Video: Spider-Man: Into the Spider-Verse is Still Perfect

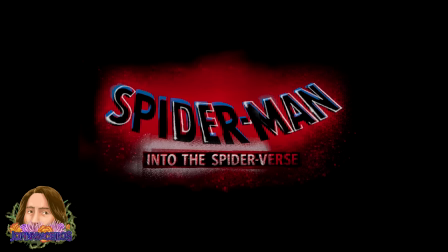[0:00]
In 2018, Sony released the animated masterpiece Spider- Into the Spider-Verse,
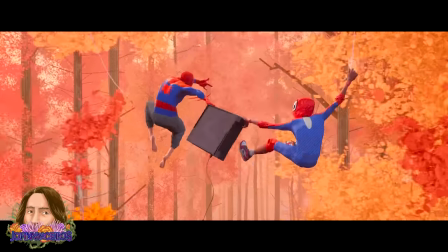[0:05]
and I think for most people, the initial feeling when this was announced was skepticism.
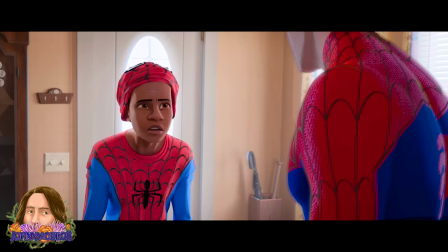[0:10]
And for good reason, too. This was the seventh theatrical Spider-Man film to be released, and was coming on the heels of Sony relinquishing the use of live-action Spidey to the MCU.
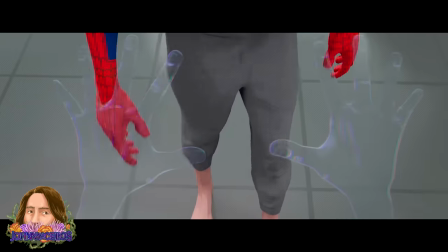[0:19]
It would have been really easy to look at this new Spider-Man film cynically,
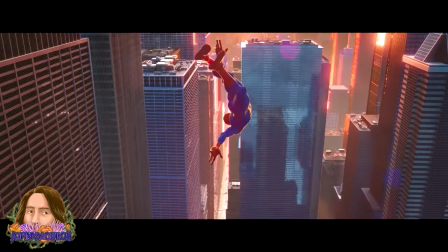[0:23]
as Sony's attempt to capitalize further on the character while they split revenue from the live-action franchise with Disney.
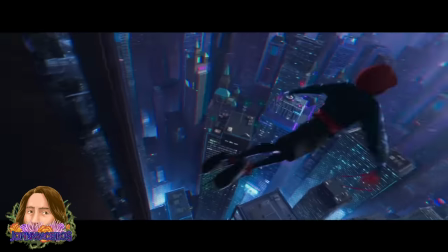[0:28]
But I think I think a lot of that skepticism lifted when the first teaser trailer dropped about a year before the film's release,
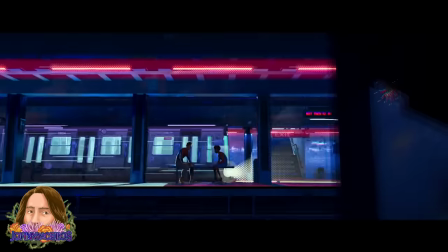[0:34]
showcasing some of the most iconic imagery in the film, its incredibly unique visual style, and giving us our first real look at its protagonist, Miles Morales.
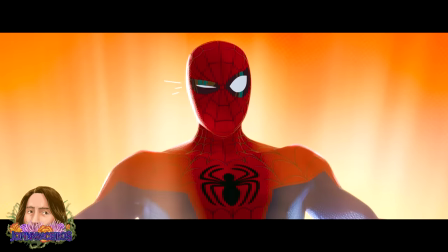[0:42]
It was very clear that this Spider-Man was doing things differently, and when the film eventually did release in December 2018,
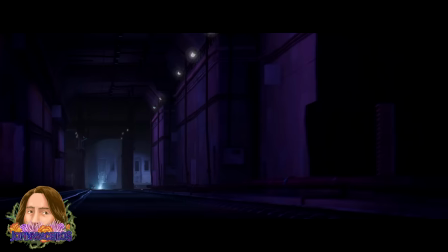[0:49]
there was zero skepticism remaining, because not only did Into the Spider-Verse prove to be a bold and new direction for the franchise,
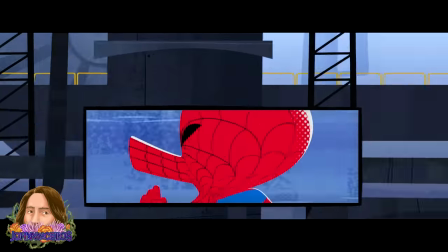[0:56]
it did so as a massive and unmatched celebration of all things Spider-Man.
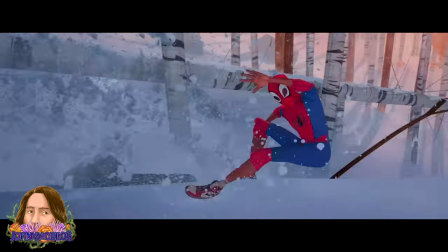[1:01]
So let's talk about this monumental achievement in both animation and superhero films,
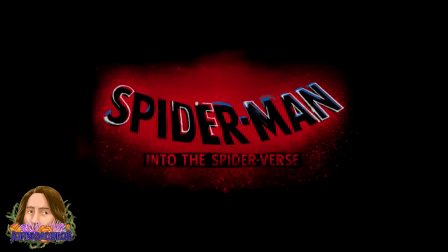[1:06]
because five years later, Into the Spider-Verse is still perfect.
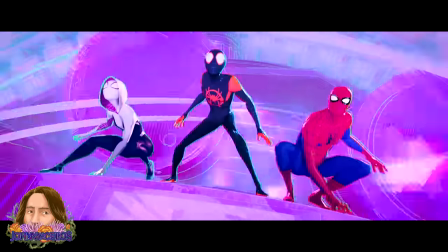[1:12]
Look, I could go on forever about the visuals of Into the Spider-Verse, and many have, so I'm not going to make this too long.
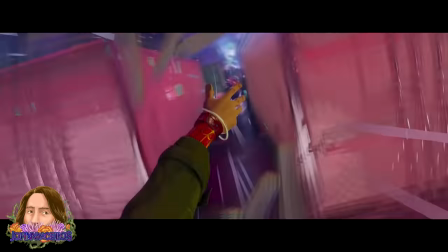[1:18]
It's obvious that it's one of the best-looking 3D animated films of all time,
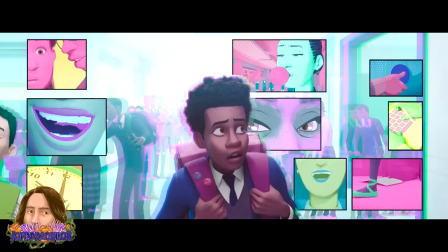[1:21]
avoiding the all-too-common photorealism we've come to expect from other studios, and instead fully embracing its comic book origins,
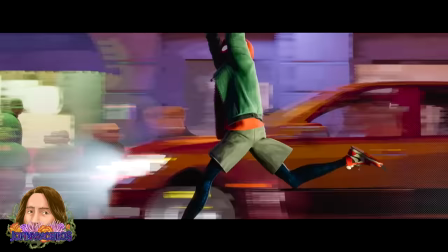[1:28]
which in itself feels like such an obvious thing to do. Why would we be looking to animated films for photorealism?
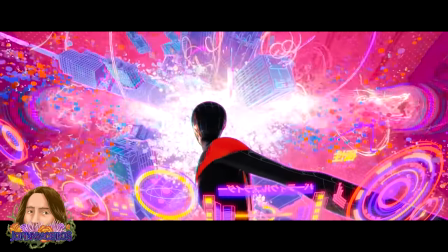[1:34]
We know it isn't real, so showcase visuals that you cannot showcase in a live-action format.
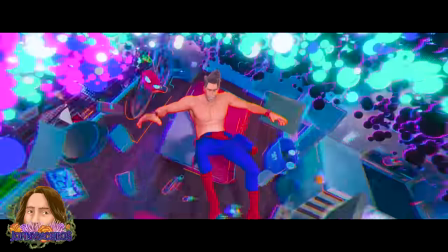[1:39]
Make the textures of the backgrounds and characters look like they feature the types of print lines and the band-aid dots that comic books are known for.
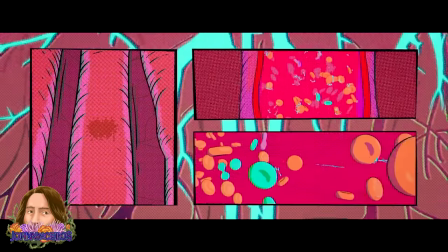[1:47]
Use comic book panels, thought bubbles,
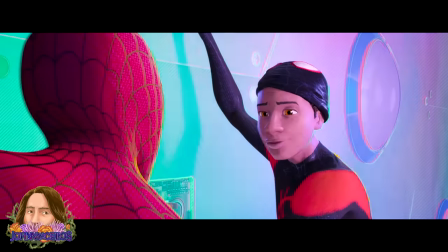[1:49]
showcase the visuals you see in comic books like the iconic Spidey Sense squiggles. fully pay homage to the medium that you are translating to the big screen.
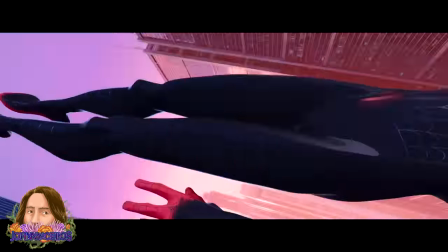[1:57]
And this film is a celebration of comic books, and it's a celebration of Spider-Man.
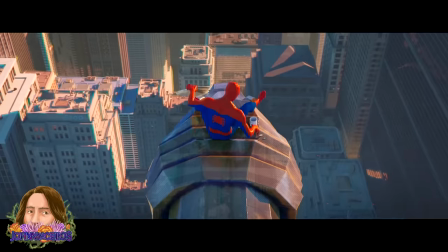[2:02]
Not only his comic book history, but his big screen history too, which is clear from this opening sequence where Spidey himself gives the introduction.
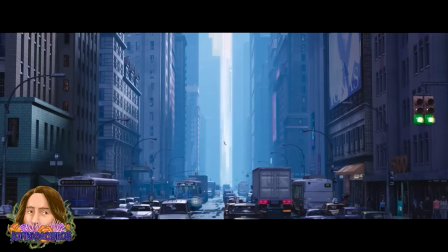[2:10] All right, let's do this one last time.
Even these simple words, let's do this one last time,
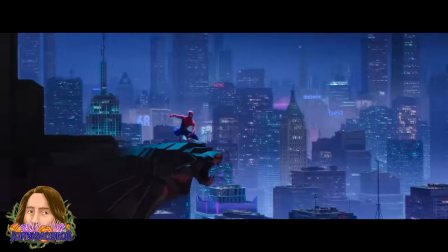[2:16]
are in reference to the countless Spider-Man origin stories we've seen across so many mediums. as Chris Pine's Peter Parker delivers the highlights of his entire career,
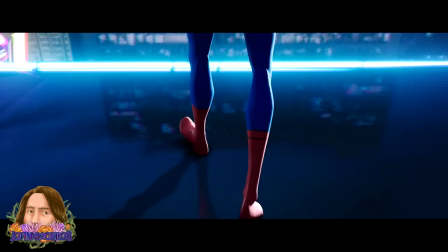[2:24]
alluding to many moments we know and love throughout Spidey's history.
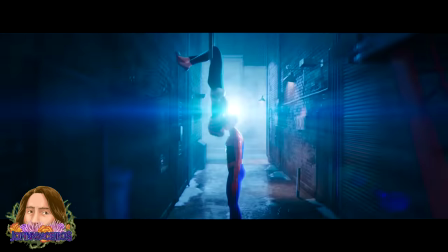[2:27]
Great power, Uncle Ben's death, scenes we recognize from the previous films, some with some slight twists, and of course, the iconic Spider-Man 3 dance sequence.
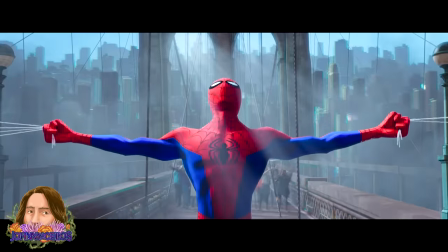[2:36]
But it also sets up this version of Spider-Man incredibly well, and establishes the most important part of his short-lived arc in the film,
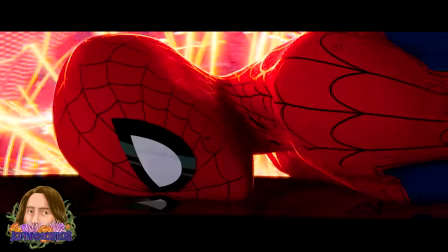[2:43]
that no matter how many hits he takes, I always find a way to come back.
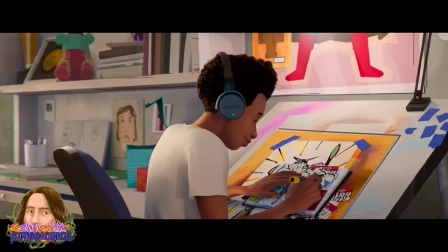[2:48]
I'm telling you, remember that. And then we are introduced to Miles Morales, our main character.
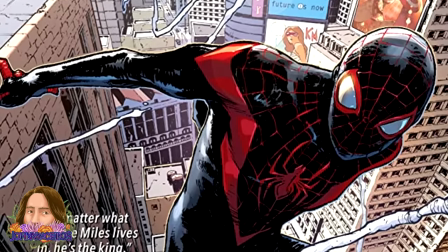[2:53]
Miles was first introduced in the comics back in 2011 in the Ultimates comic line, created by Brian Michael Bendis, in order to succeed Spidey after his death in that universe.
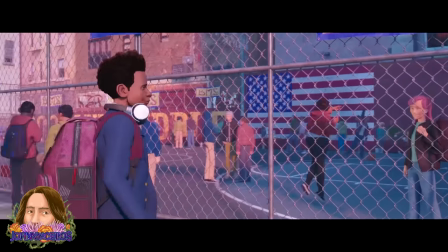[3:02]
I am a big fan of Miles in the comics, but this film manages to improve on Miles' character and origins in almost every single way.
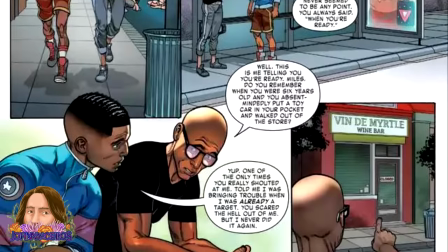[3:09]
In the comics, in true Spider-Man fashion, Miles has an absolutely tragic life.
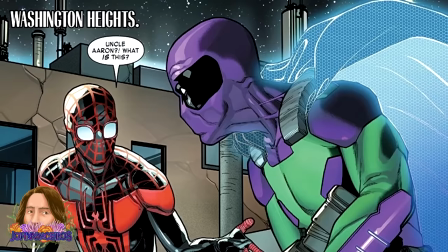[3:13]
After he becomes Spider-Man, his father abandons him, his mother is killed by Venom, and his uncle tries to manipulate and blackmail him, using his powers for his own criminal needs.
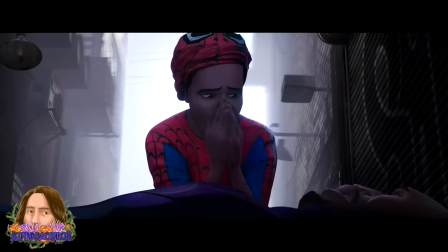[3:22]
This film takes major aspects of all of these characters, but hones in on the familial themes, tying them directly to Miles' eventual journey and arc in becoming Spider-Man.
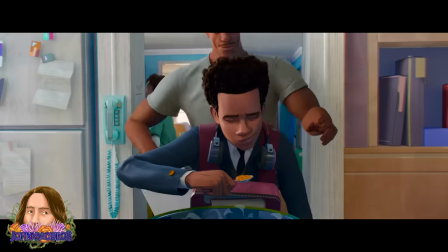[3:30]
They immediately establish Miles' parents, Rio and Jeff, and their love for their son,
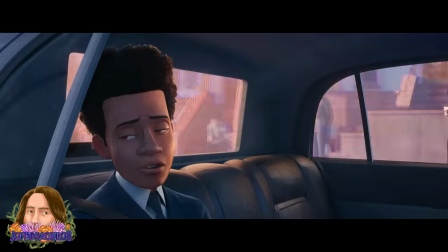[3:34]
but also quickly establish that Miles and his father are not always on the same page, as Jeff chastises Miles for sticking street art stickers around Brooklyn.
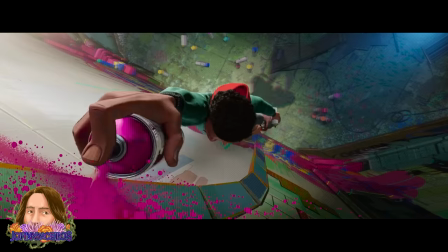[3:42]
And brilliantly, they make street art Miles' major connection to his uncle Aaron, who has drifted apart from his brother, Miles' dad, over the years.
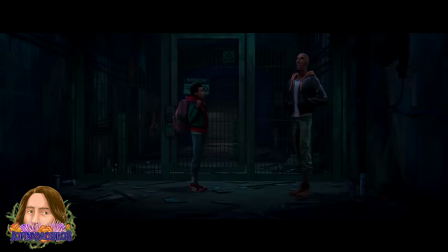[3:49]
The webs woven in these characters' familiar relationships are absolutely key in their arcs and story, and for the themes at large as well.
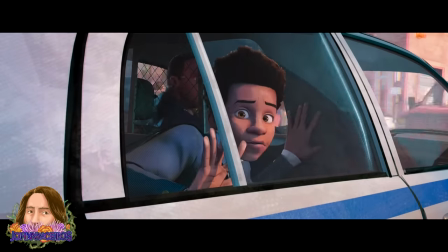[3:56]
The entire sequence perfectly demonstrates how out of sync Miles and Jeff are, despite their clear care for one another.